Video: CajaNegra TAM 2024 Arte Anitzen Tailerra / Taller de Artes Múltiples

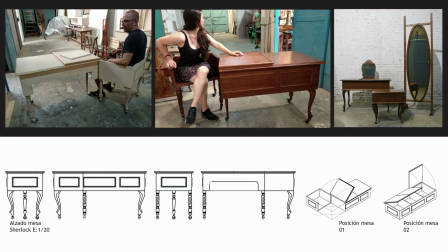(35:18)
Luego hay otra mesa, por ejemplo, que en la taberna está cerrada, que es la que veis aquí al lado del espejito, o sea, del espejo grande, que tiene un espejo,
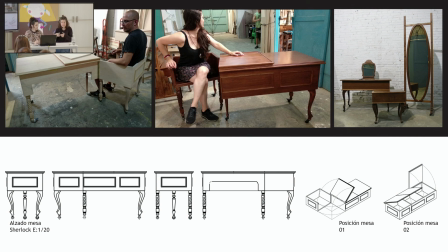(35:30)
que en la taberna es una mesa que está cerrada y que funciona también de mesa de taberna y que luego hay una escena que era una actriz, cantante, que hacía de actriz en aquel momento, y se abre y es su tocador.
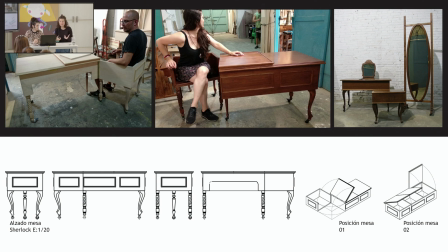(35:47)
Y como esta mesa tenía diferentes utilidades, decidimos que las patas también fueran diferentes en función un poco del elemento que era, si era una silla o si era mesa. También son pequeñas licencias que nosotras nos regalamos. Hay veces que dices, pues esto me lo regalo, punto,
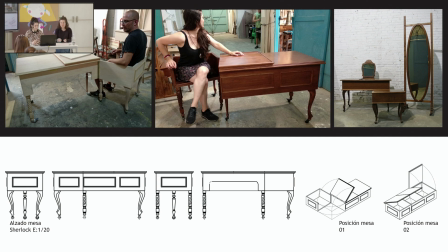(36:07)
porque me apetece, ya que estoy aquí, que estoy trabajando y que al final no lo va a apreciar nadie, lo vas a apreciar tú. Ese cambio de patas nadie lo vio en el teatro, si vieron el movimiento de la mesa, pero nadie veía el cambio de patas, pero nosotras era como un, ¡buah!
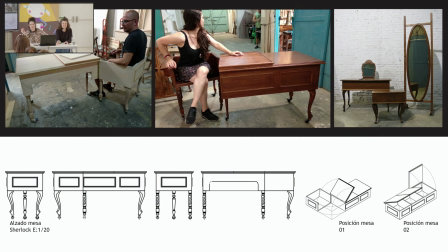(36:27)
Es que conceptualmente se entiende tanto esto. ¡Qué maravilla! Pues yo me apetece, pues para adelante.
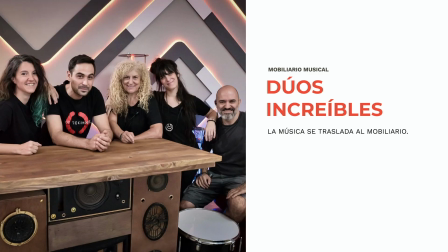(36:38)
El siguiente que os queremos contar también es de mobiliario y también es de dirección de arte. Hicimos la escenografía, como os ha dicho Esther, con el equipo de escenógrafos de Tervisio Española, pero nosotros nos quedamos con la dirección de arte, que la dirección de arte es lo que os decía, el día a día del programa. El día a día del programa tiene todo un mobiliario que se necesita para crear los diferentes ambientes. Si quieren hacer una cocina para que María del Monte cocine gazpacho, pues hay que hacerle la mesa de la cocina con todo el atrezo de la cocina y las verduras y todo lo que suponga eso.
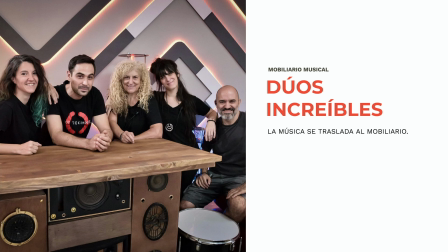(37:15)
Nosotras, para hacer una apuesta, sobre todo en las salas más polivalentes,
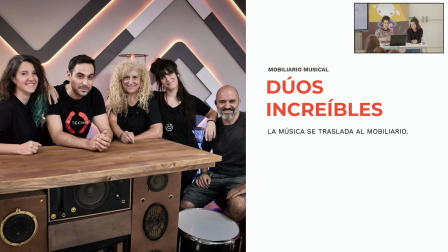(37:19)
lo que pensamos hacer es que ese mobiliario tuviera relación con el programa.
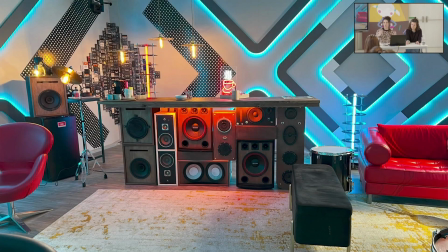(37:25)
El programa era de música, por lo tanto, lo que hicimos es que todo lo que envolvía el programa eran con elementos musicales. Las lampas eran platillos o lámparas verticales con vinilos.
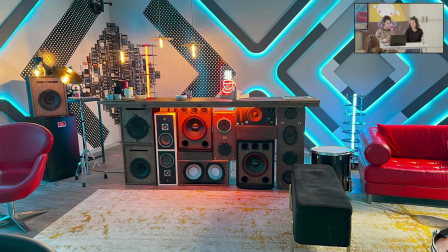(37:39)
luego también mesas tambor la mesa de la barra de bar que eran todo de altavoces la esquina que veis aquí que eran todo cintas de casete que no sé si conocéis las cintas de casete
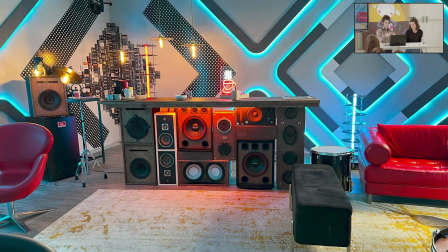(37:52)
y todo tenía relación y esos muebles se iban configurando se podían desmontar todos los altavoces y ir a otra sala a hacer otra cosa eran decoraciones que hacían de mesas o eran versátiles y nos daban un ambiente muy musical que tenía que ver mucho con el concepto del programa,
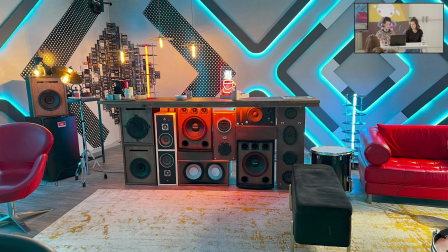(38:10)
que era lo que nos interesaba. Y luego también deciros que en este proyecto evidentemente no estamos solas y tenemos un equipo. Cuando hablamos de horizontalidad también lo trasladamos al equipo que se junta con nosotras. Tenemos un atrecista, un carpintero, un pintor, un regidor de medios, que es la persona que va a comprar normalmente o se encarga de buscar las cosas que se necesitan, a una ambientadora, son diferentes perfiles que forman parte de nuestro equipo. Y cuando hablamos de horizontalidad, hablamos de que nosotras no somos las que mandamos, sino que cada uno tiene su responsabilidad dentro del proyecto. Es o más responsabilidad o menos responsabilidad, o esta responsabilidad o otra. Pero todos vamos en pro de que esto funcione, porque el proyecto no es nuestro, es de una productora. Distribuimos y organizamos el trabajo. Pero tratamos de que cada uno se responsabilice de su tarea y, sobre todo, para que alguien te haga algo bien, tienes que tratarle bien, ¿no? Entonces, tenemos un trato muy cercano con la gente. Claro.